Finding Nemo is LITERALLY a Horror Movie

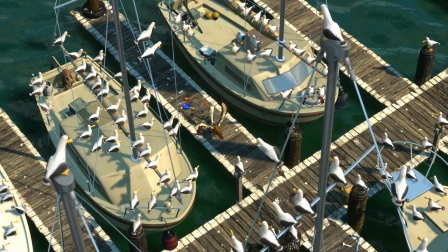Mine.
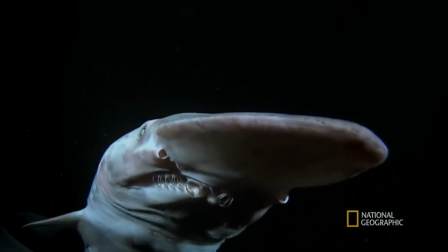You know what's scary? Everything that lives in the ocean. The ocean is just a waste bin full of God's rejected creature designs that no man was ever meant to see.
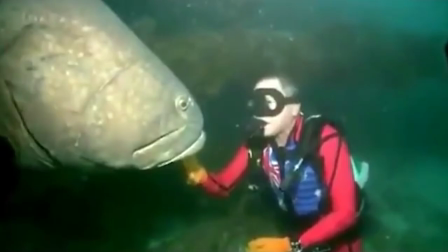And the fact that humanity has somehow been able to discover these nightmares only proves that we've already cemented our spot in hell.
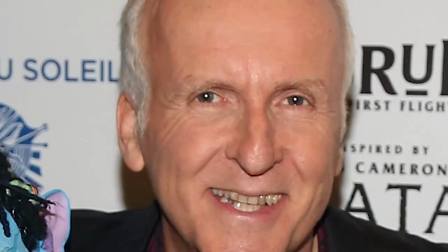I'm looking at you, James Cameron, stay on the surface!
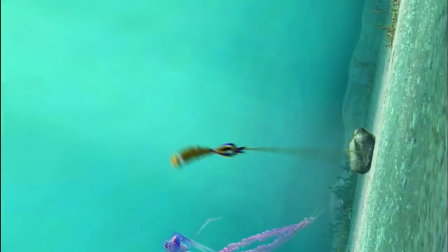To make up for this foul act of hubris, Hollywood will often release movies that I refer to as Pro-Sea Propaganda.
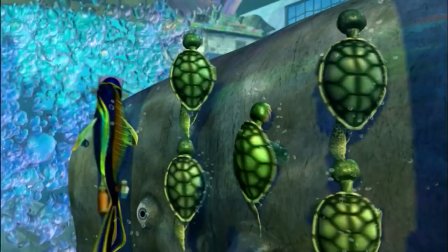The fish are singing, the seafloor is bright and happy, and it's all a lie.
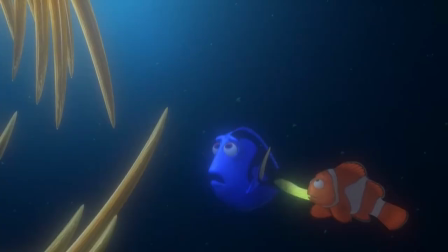But every now and then, a movie will come out that's bold enough to expose the true horror of the murky depths.
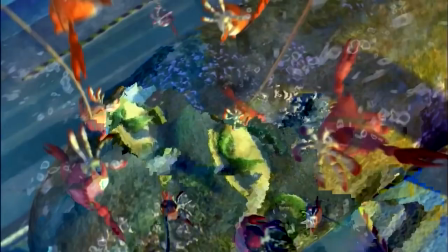A film that's not afraid to say, hey, fish are evil. They don't wash cars, they don't sing.
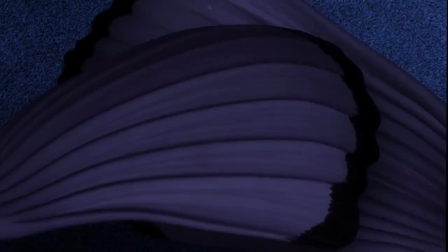Stay out of the ocean, there's nothing for you down there, you're gonna get us all killed! Finding Nemo is that kind of movie.
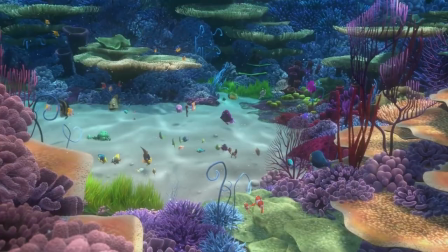As far as I'm aware, this is the only movie to fully utilize the potential of its underwater setting.
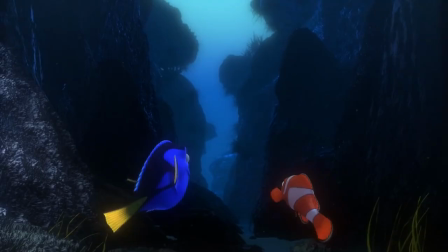With Finding Nemo, Pixar displayed a talent for recognizing what would make a film set underwater unique.
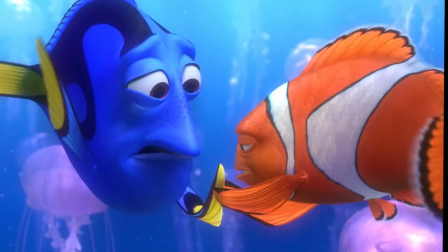Capturing the vastness of the sea, its beauty, but also its danger. And for some reason, they decided to use this talent for evil.
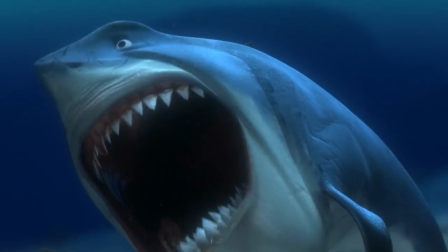Finding Nemo is so goddamn scary that I genuinely believe it should be classified as a horror movie.
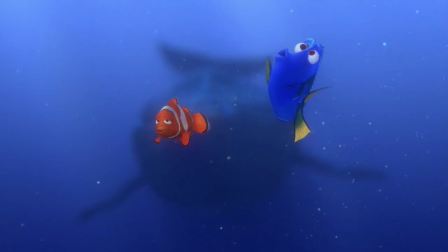Oh, you think I'm being dramatic? 80% of this movie consists of ominous things sneaking up behind people!
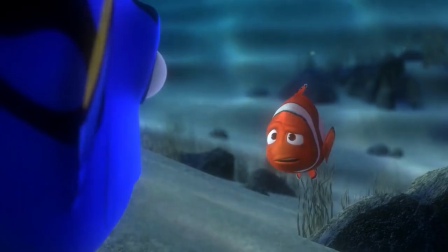And by the way, how does this keep happening? It's the ocean, there aren't many hiding spots, guys!
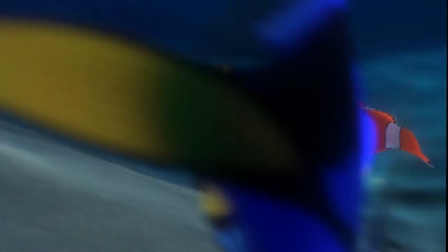Marlin, you're prey! What you lack in teeth you're supposed to make up for in peripheral vision! This whole movie is Marlin and Dory bouncing from one nightmare fish to the next like they're in an undersea haunted mansion.
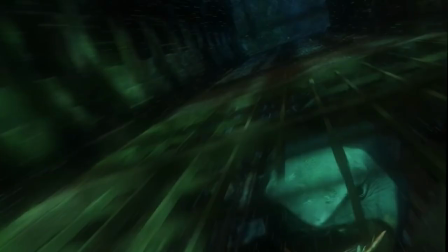Like, literally, that's the structure of the movie. The title's not a joke, Finding Nemo is actually structured like a horror movie.
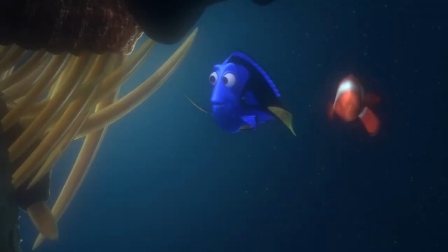And I'm not even just talking about jump scares. Having jump scares doesn't automatically make your film a horror movie, though, believe me, this G-rated film has plenty.
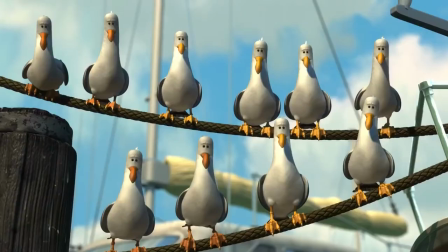If it were just jump scares, I'd be fine with labeling this an overly scary family movie.
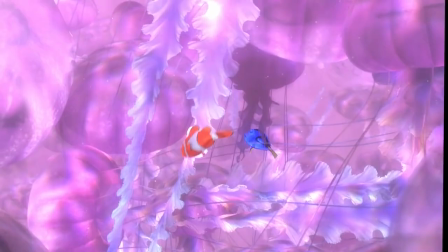But in re-watching this film, I was astonished at just how varied the horror actually is.
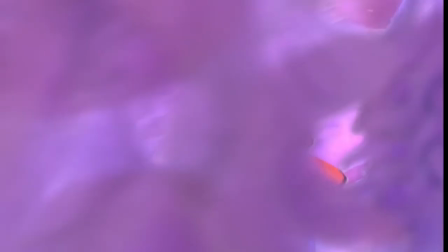This movie utilizes three different types of horror, all of which are achieved by Pixar's complete and total understanding of what it's like to explore the ocean.
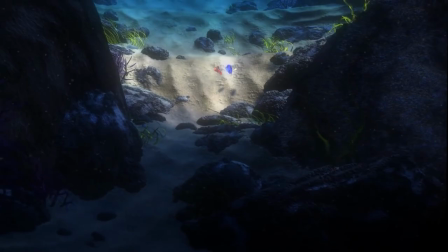Because the ocean is scary, for a variety of reasons. And Pixar has very generously taken it upon themselves to educate us in each and every one.
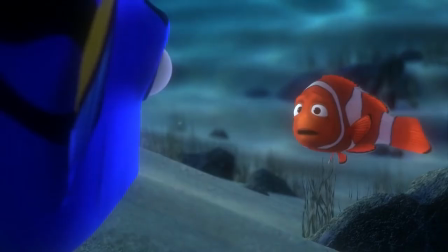Part 1, Jump Scares! The most common and obvious form of horror is, of course, the jump scare.
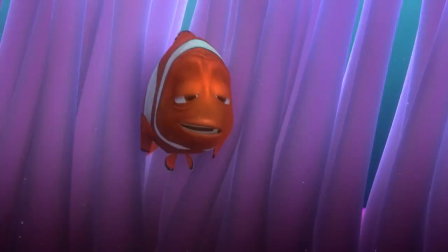And like I said, this movie's got its share of them. The film begins innocently enough with Marlin and Coral celebrating moving into a new anemone.
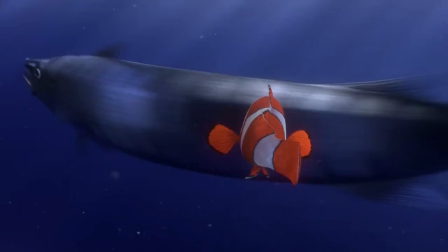Which is cute. Uh, but wait three minutes and you'll get the home invasion scene that results in the mass murder of Marlin's wife and his 400 children.
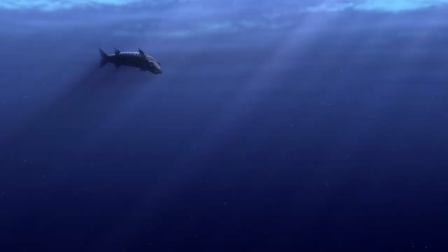This begins the movie's trend of introducing children to real-life monsters at way too young of an age.
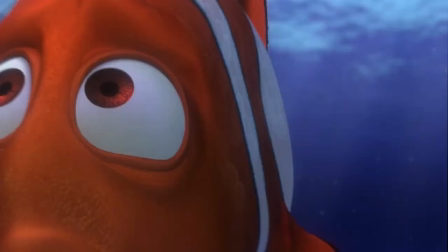Are you kidding me? A Barracuda? How is this gonna be the first antagonist fish you introduce in your children's movie?
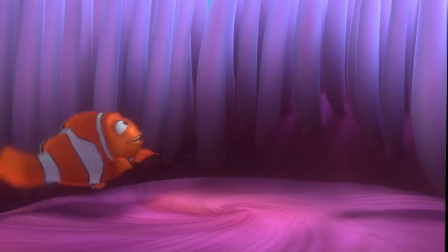Look at it. It looks like a human spine with teeth.
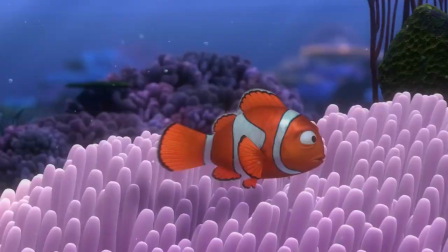I didn't know what this thing was as a kid, but I was terrified of it showing up in literally any body of water I entered, whether it be a beach or a bathtub.
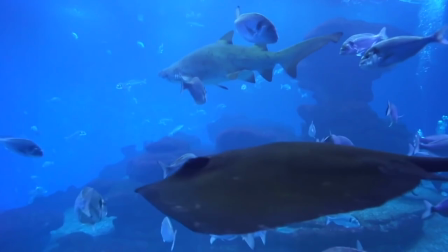Because like, what kid knows what a barracuda is? I feel like if it was a shark, it'd be way less scary because kids know sharks.
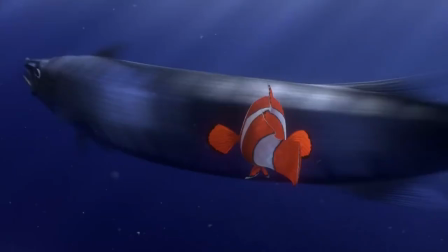There was something so frightening about seeing this fish I didn't even know existed just snapping and thrashing and killing within the first five minutes of the film.
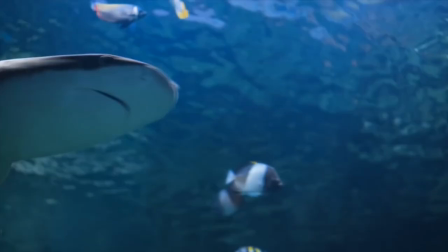It's the fact that this creature was so unknown that made it so intimidating, but if it were a shark, well...
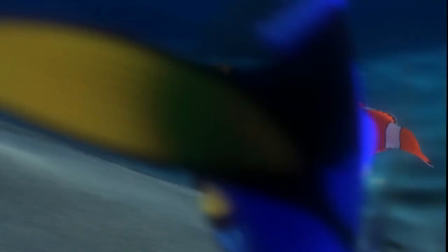Sharks make sense. Sharks are familiar. A shark would have made for a far less unsettling opening.
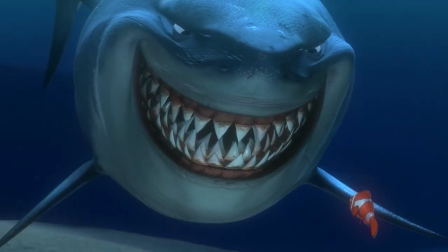Jesus Christ, not that shark! Bruce's design is insane. He has 900 teeth and they're all covered in blood.
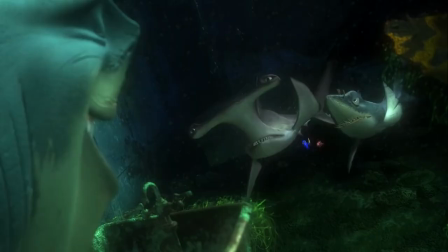And I get that the point is that him looking scary is meant to contrast with him actually being a really nice guy,
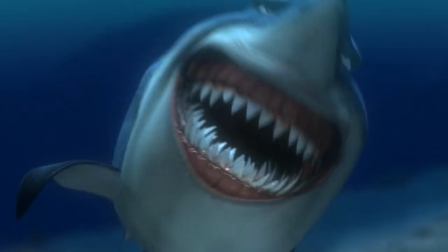But he looks a little too damn scary guys his massive grin and jiggling
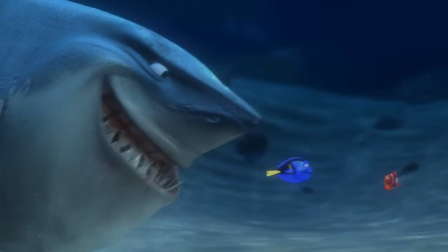blubber are so unnerving He's such a dominating presence I don't even know if it's the size of
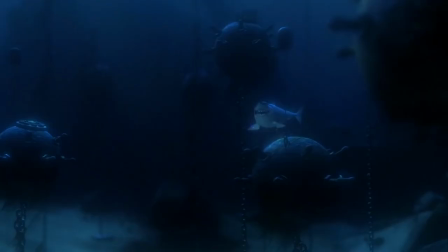his body or the size of his mouth that makes him so frightening But okay, whatever. He's a nice guy.
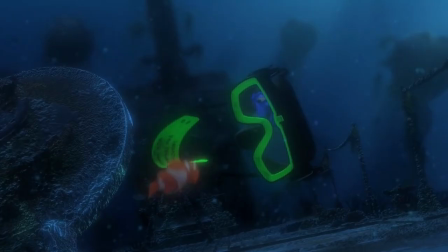So just because he looks scary doesn't mean he's going to be Oh, never mind. He's trying to kill him.